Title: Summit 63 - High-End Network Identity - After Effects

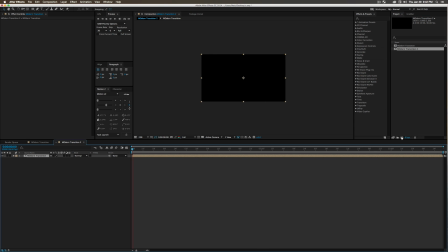8:19 So I'm just going to drag my Modern Transition into a new composition just so it's automatically there in all its glory.
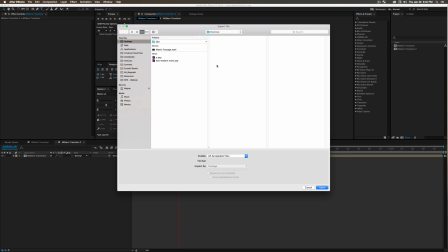8:26 And I think at this point we should probably import some footage. So I actually downloaded some Matrix footage earlier because I couldn't think of anything better.
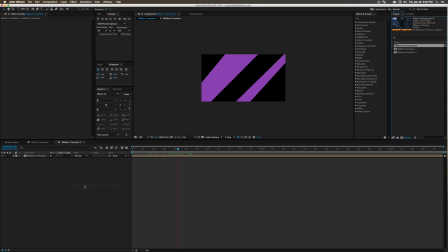8:33 Seemed high-tech and along the theme of this network we're making a video for. So I'm going to drop this on our timeline, and as you can see, it's a little bit small, so I'll just scale it up and scrub forward in time. Oh, this is actually a cool little opening frame, so I will keep it. That's great.
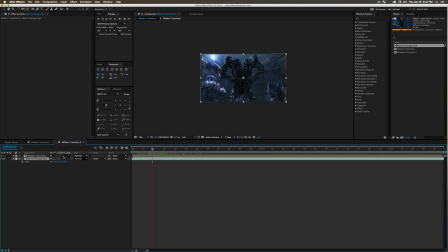8:49 Let's go ahead and start with what we're going to do with this modern transition. So track mats have a lot of functions. You can use them for luma mats, alpha mats, inverted alpha mats, and tons of other stuff. But what we're going to do for this one is the alpha inverted mat.
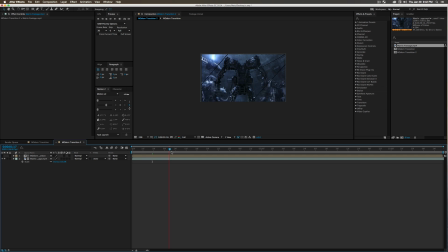9:04 So what this means is it's taking the inverted, how would I explain this? So basically the purple becomes the transition. So it's going to take away from our video there. So as you can see, it's actually that has become our transition, our modern transition, thus the name.
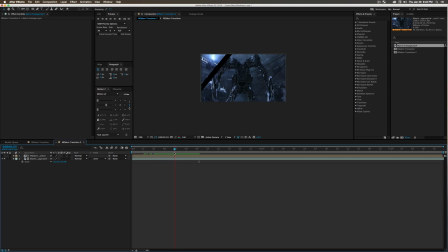9:23 But I want to take this a little bit farther because that's only all right. And what we're going to do is duplicate this matrix footage. So I'm going to do Command D on my keyboard, drag it down to the bottom here. And so now they're sitting at the same spot, and I'm going to make this one no track mat.
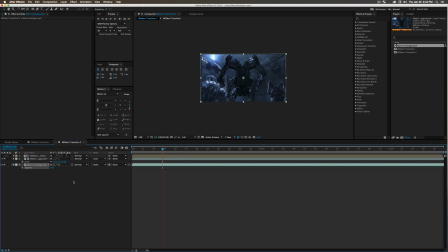9:40 So we have a normal layer, which I'll just make a little bit opaque for now, or turn the opacity down just so we can see the difference. So the behind layer is the same exact position as our first layer that we're using that transition effect on, which, well, honestly is no good. So in order to make this even cooler,
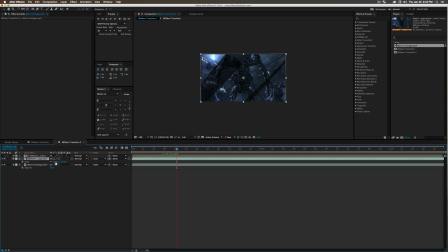9:59 what we're going to do and make it look kind of glitchy and even more interesting is scale up this one that's being affected by the track matte. So I'm going to scale this up even more to something a little bit silly and a little out of place.
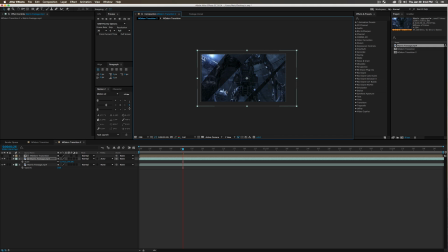10:13 So you don't want to put it too off. You still want the viewer to be able to see like what's happening, but it can be a little bit distorted. So I scaled this up about 30 or 40% and moved a little bit to the right. And when this transition happens, it's going to be kind of glitchy and going to throw the person off a little bit because it's like, what just happened?
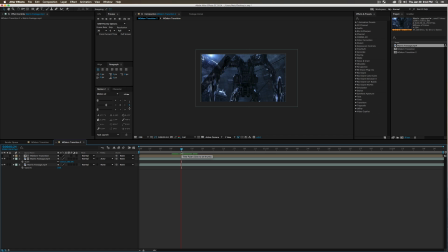10:33 Yeah, so that's my explanation, as bad as that was. And I'm going to scale up this footage or turn the opacity back up on the footage in the back. So now, even just with this very simple bit, I can zoom in a little bit,
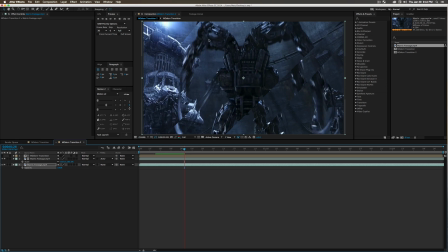10:48 you're going to see that we now have all these cool little layers going on, and we're going to add to this effect and make it even more interesting. So as these transitions are going, when the second layer starts to be a little bit more visible,
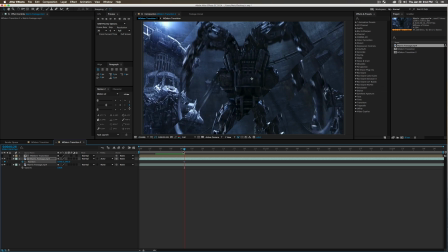11:00 what we're going to do is really glitch out the viewer and set a keyframe on the position here and scrub forward in time until the transition is done. So right about there, actually, it might start that other keyframe earlier. I'm going to start it back when the little spikes first come on there.
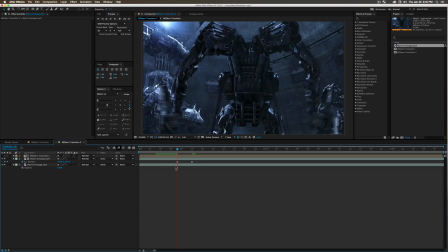11:17 Set a keyframe and turn the easy ease up, give it a good snap. And the easy ease is just your speed in your graph editor. If I go to my speed, let's see, they're not changing yet.
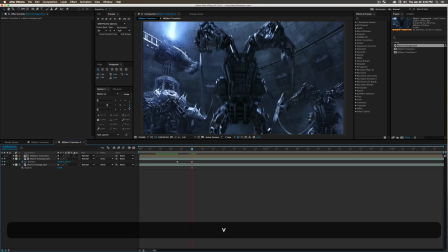11:31 So what we're going to do is on the second keyframe, we're actually going to slide the footage over.
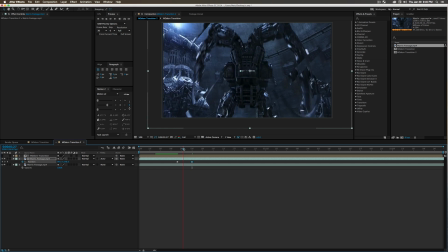11:38 So what this is going to do is, as the video plays, you're going to see like this cool little slide, as you can see by this box changing.
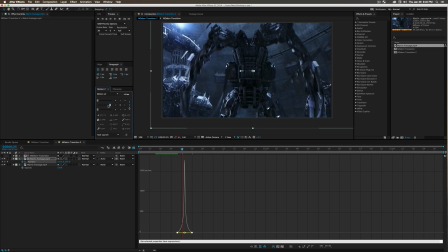11:46 And the speed I'm adjusting with these sliders to give it a little bit more of a snap and a little bit more character, which is what easy ease is for.
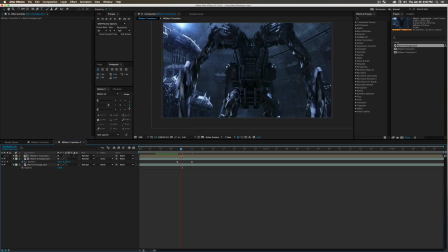11:55 So now as this video plays, we're going to see this weird little slide that happens, and it's going to really start to look very interesting.
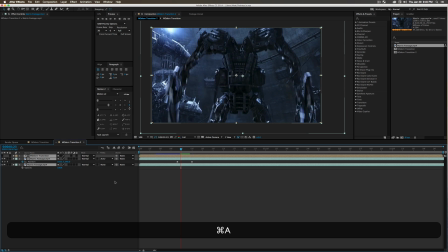12:04 And so what's really cool about these transitions is when you have these kind of glitchy effects happening fast,
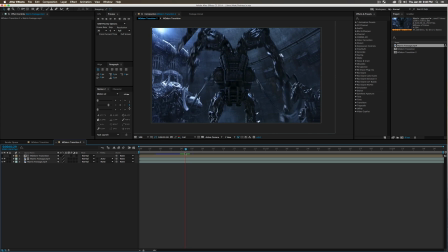12:11 you can reuse them super easy just by using a different track matte effect. So what we're going to do is duplicate the modern transition and the matrix footage, or whatever footage you chose. And first what I'm going to do is scrub forward in time and just find some better footage to work with.